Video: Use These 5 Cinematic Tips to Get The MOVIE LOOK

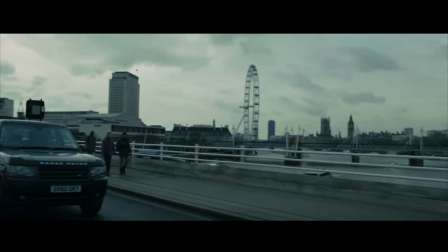0:00 So movies are just so seamlessly put together they just flow cut to cut and they just keep your eyes glued.
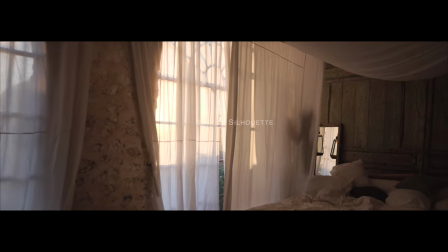0:06 So to get this level of cinematography we have to start using the things movies use to create depth in the image,
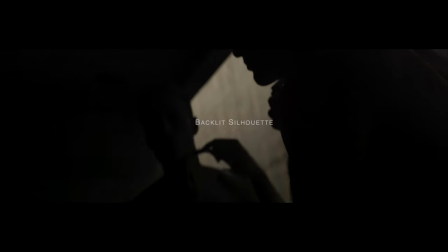0:13 to create a really impactful visual that helps the story sink in more.
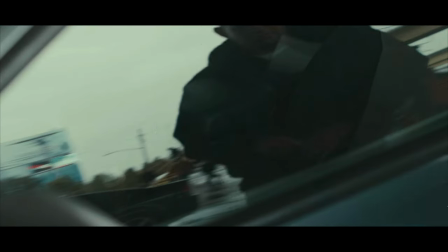0:18 And a few things they use to do this is reflections, mirrors,
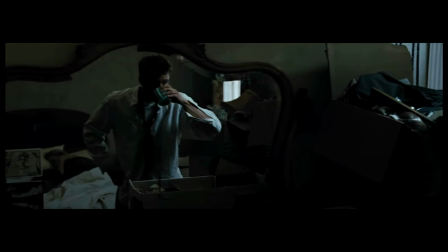silhouettes, and a lot of things that just obscure the viewer from the subject it
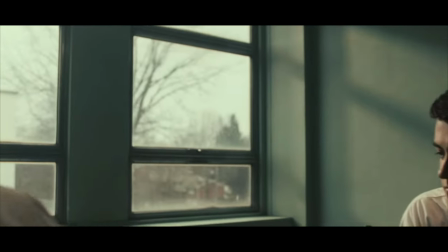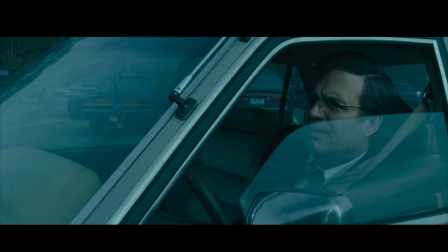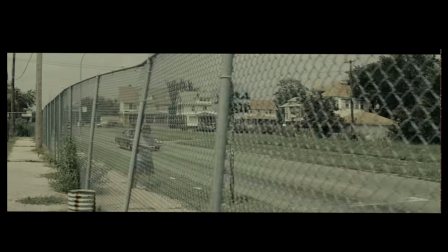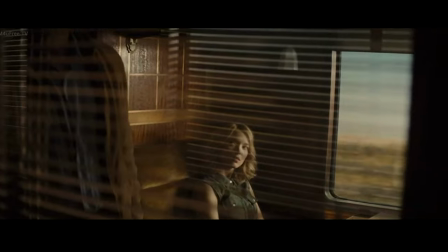could be a really really powerful technique to create depth of the image but also when you're
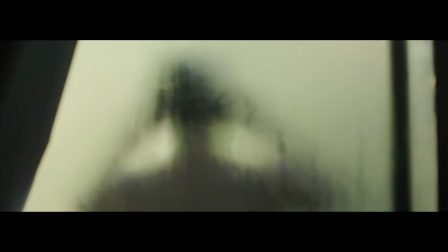1:18 revealing subjects hiding details can really grab the viewer's attention
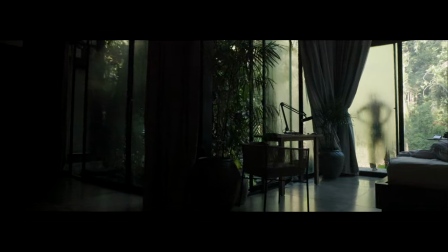1:23 and engage the viewer as shooters our instincts are just to shoot as clean as possible to just show the subject as best as possible but you want to do it in a way that intrigues the viewer so here's a little cinematic sequence i put together keeping these things in mind these techniques that almost every movie uses so
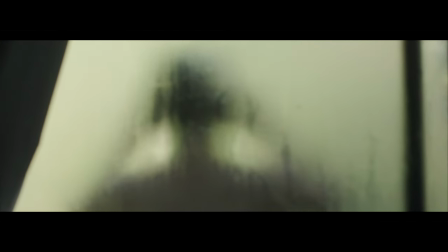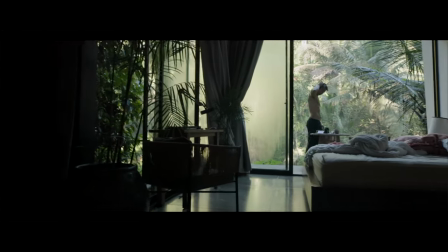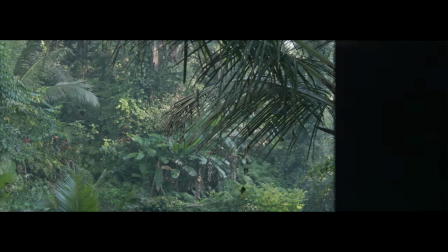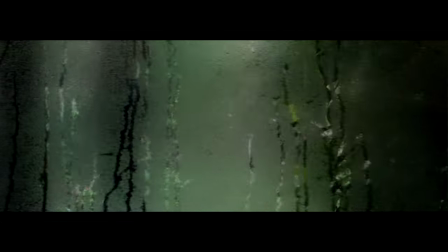this is my thought process when i was shooting this and the ideas i pulled from movies to create this more engaging more
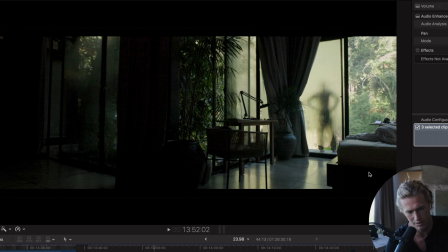2:28 cinematic sequence now it's not super cinematic in terms of music choice because the reason i went for that music was because it was too bright,
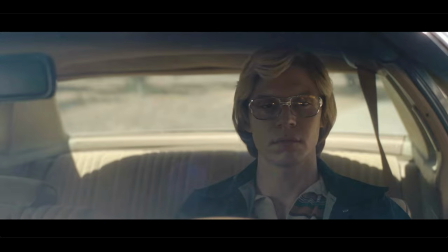2:37 too late in the morning to get anything moody or more cinematic tone of music.
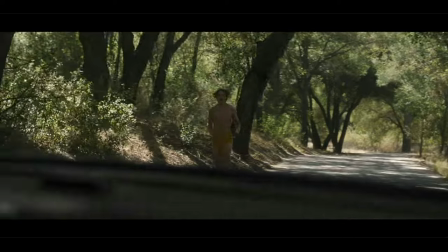2:43 So it was quite bright already so I sort of had to go for a more brighter tune.
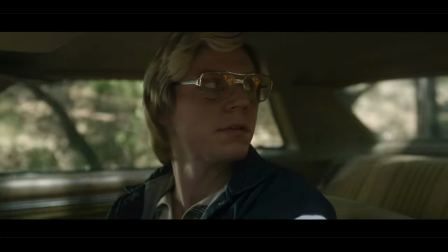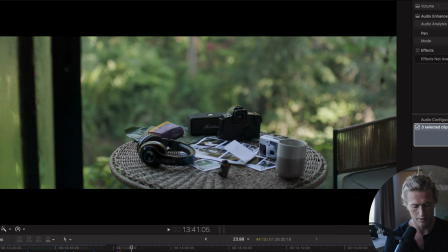2:54 So this little sequence has changing audio so we've got the sound of the environment and then we've got the change of music when the headphones go on.